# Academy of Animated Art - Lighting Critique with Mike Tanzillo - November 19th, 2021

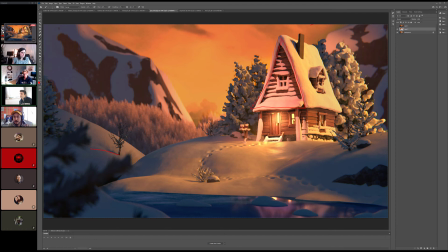So let's turn it off for now. We'll see how it looks in the next iteration. Right. Cool. All right, great.
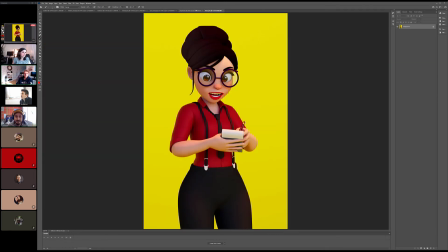All right, Stephanie, we looked at in the video. Thanks. Oh, good. All right. So this is Theo. This is your first pass at lighting this character. You were talking about just establishing your like motivation for it.
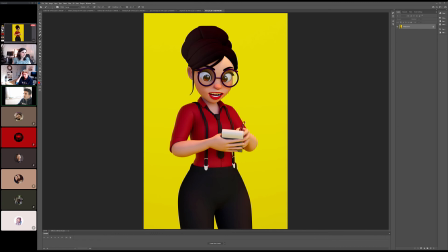I think she feels like she is writing down an order at a restaurant. It feels like a so I think for me, somebody suggested an office that could work. I think for me, I would find
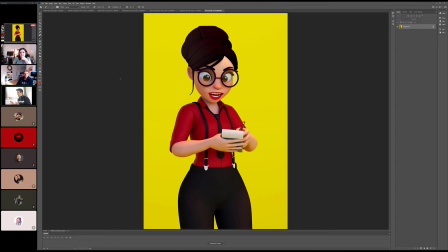because let me back up and talk you through where my thought process is coming from. Anytime I'm doing a character, I'm looking for a motivation to create some side lighting on them. just because it creates more shaping. It's the whole Rembrandt lighting thing. I don't think that every situation calls for Rembrandt lighting.
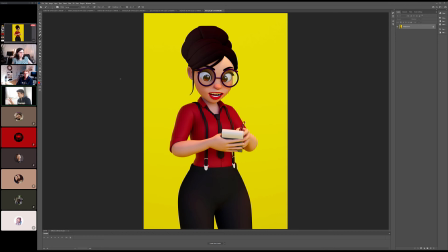That's certainly not true on a film. But in a shot like this, whenever you're doing like promotional material or a still to kind of like, one shot to make the character look like they do in their ideal form, I think it's really good to have a source of light coming in from the side.
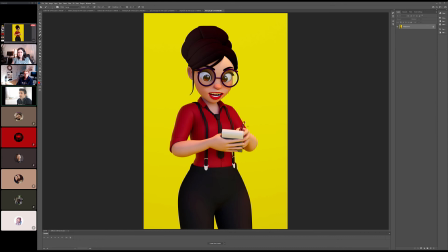It could be a little in front, a little behind, but just a side light source. So I would find, you can go to HDRI Haven. They've got some really good ones. Let's see.
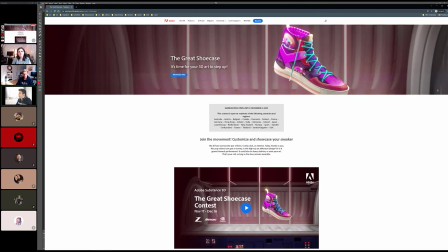I'll just like so, and I'm only thinking about this because I did the same thing when I lit
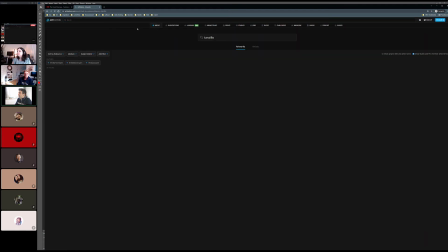when I did my version of Mr. Bean. Let's see if I can just search for myself. There we go.
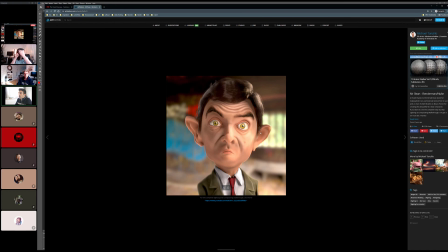So I did the same thing, right? So I was like, okay, cool. I need to put him in some space. I'm gonna go to HDRI Haven. I'm gonna find a backplate that allows me to create light coming in from one side. And that'll allow me the opportunity to create some shaping on his face. So same thing with her.
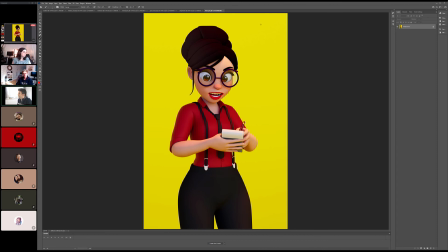Restaurants generally have large windows up front. Put her in a space like that. Put her in a background because this yellow is going to be problematic in the long run. It would just be too overpowering for the image. And then that way we can have some light coming in on the side, either side really, hitting her, shaping her up, and and
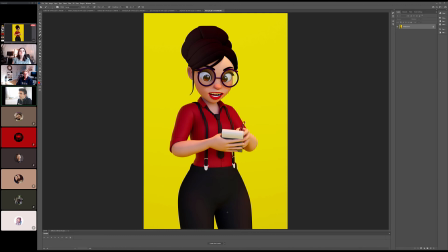then creating some shaping in there. In terms of the focus on her, it really on her face and her eyes. We've got this gaze point coming down to the notepad. It's not essential that we really read that well.
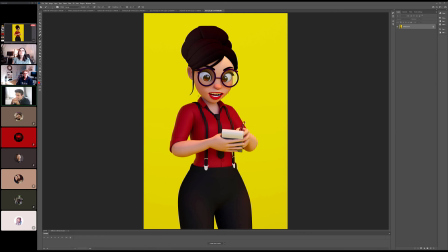It's really about just making her look as good as humanly possible. Now the dark parts of her garments are going to be tough. You need to either make that because you can already see there is some shaping in there maybe, but it's tough to push that in.
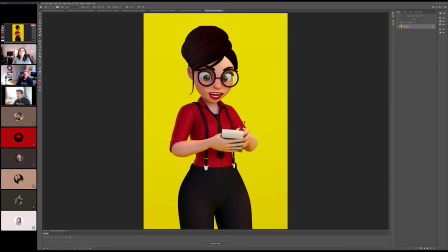So you want that to either be not like a pure black color, either like a charcoal gray, so you can still push some light in there, or something. Although this doesn't look like there's a lot of specularity in this in the style, you just want to create an opportunity where that's not looking too super flat.
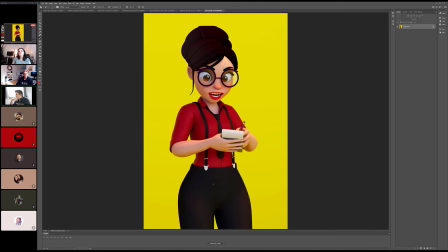So either spec or, like I said, like a charcoal gray color. And I'll always go back to this because I think Diana had such a good suggestion on these stylized hair characters.
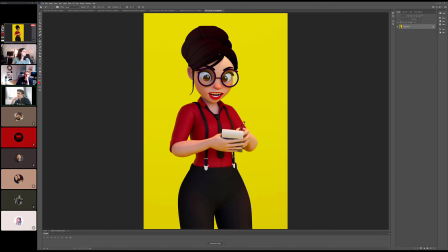Create a couple different colors, like a darker and a lighter, and then use a noise function to mix them together, and then take that noise function and stretch it out in the direction of the hair, because it kind of creates like some
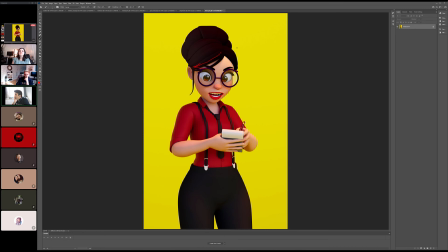streaking qualities in the hair that make it feel a little bit less plastic and less like static. I believe
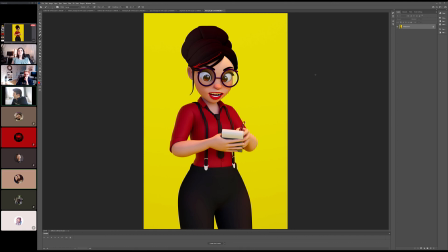that's it. Does anybody else have any thoughts on this? Oh, no. Oh, go ahead, Kat. Nothing. No, you're fine.